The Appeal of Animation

Also, there's more than one creator of it, and that one guy was kind of weird. Okay. Yeah. It's I'm using open source software right now, just so everybody knows. Hey, did you stand up? No, Hitman stood up. You didn't stand up. At this point, I'm willing to give up and just continue. It's all good. It's just.
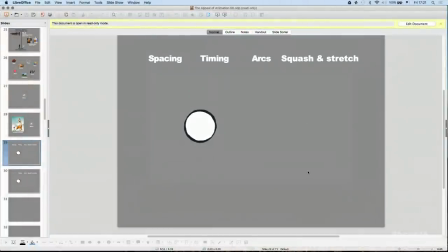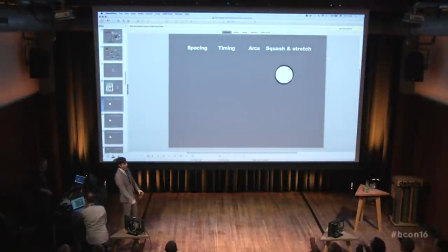Whoa!
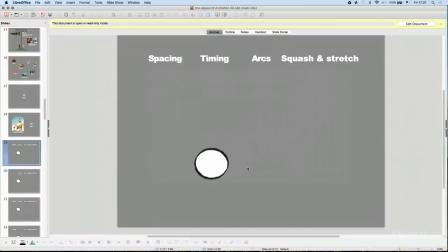That's fine. No, that's good. What? But you see the difference, right? A little bit. What is it? The other one was oh, I gotta go back.
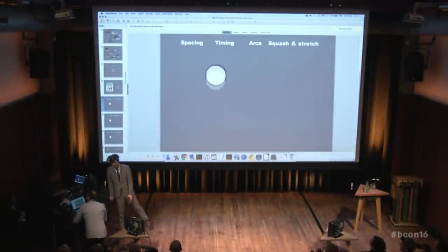This is not appealing enough. I don't know. One problem. Okay. Okay, so we have a situation where my boss needs to be the guy that presses the next button.
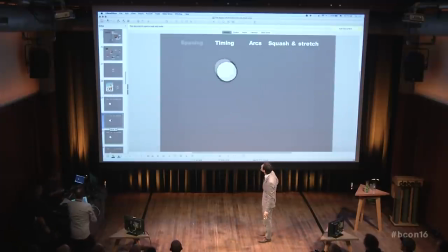Interesting. I mean, I'm glad he had a, you know, he had many career choices, but okay. So previous, yes, please. Thank you. So this is the example that I made.
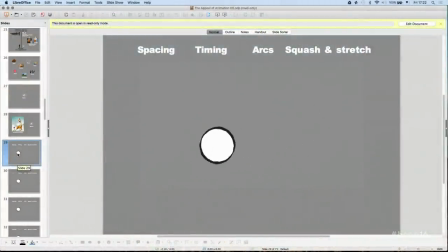You know, it has a little bit of, it has pretty clear spacing, timing, arc, squash, and stretch, and whatnot. And then if you go to the next one, Mr. Boss. It's kind of lacking in the spacing area, meaning that it's a little bit wonkier.
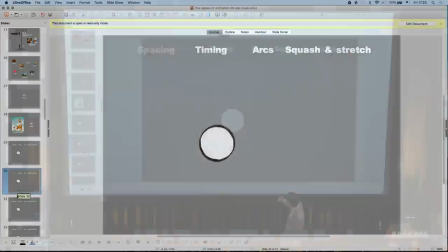So that means it's not as clear, and it kind of lacks a little bit something.
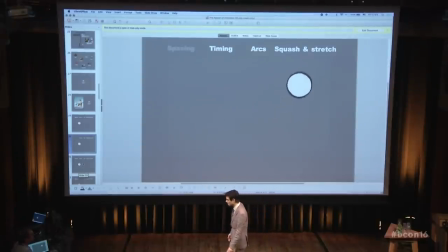And that something we call it appeal, but like, you know, we're just using a word that kinda means appeal. So if you go to the next one, it's just oh why,
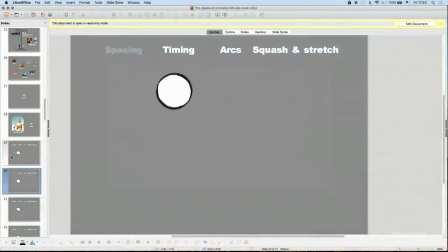Mr. Boss. Do you guys see the difference, at least? Yes, please. Okay, so let's say, for example, that the timing was a bit off.
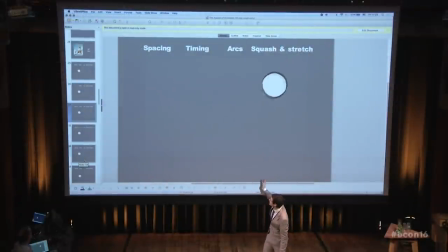So you see the bounces. They're kind of dunk, dunk, dunk, dunk, dunk. And if you took away the... Yeah, next, please, sir, Mr. Boss. You took the next... Yes, the press. Yeah, yes. Now, the bounces, for example, they're even, but that makes it a bit less kind of interesting.
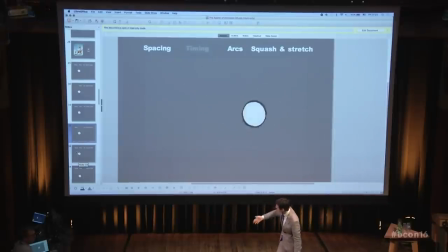It's not as clear. And continue, please, Mr. Boss. Yes. And that's, I kind of, the idea was that I could click back and forth and then just keep going. Yes. So we remove the arcs and we break the software.
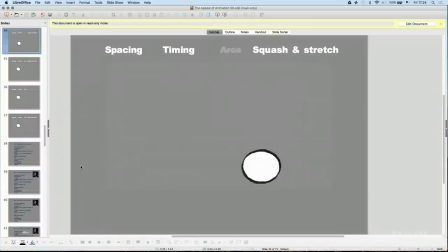Yes. Oh, man, this is going great. Looks horrible. Next and next, like twice, please. Next one.
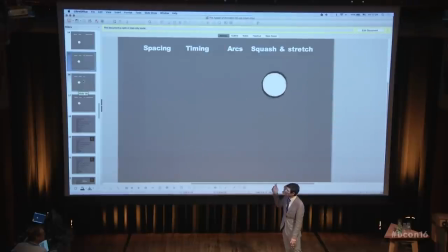This is subtle, though, because in the next one, I took away the squash and stretch.
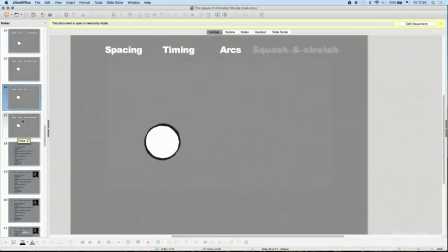It's really subtle, but you kind of feel it. Like, it doesn't, it's more rigid, and it doesn't have the same thing.
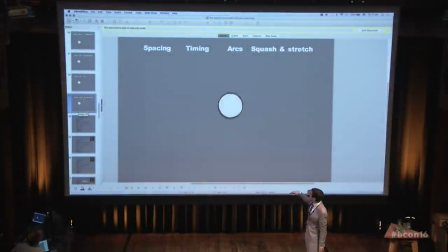So if you go to the next one, this is returning back to it, you feel that little squash.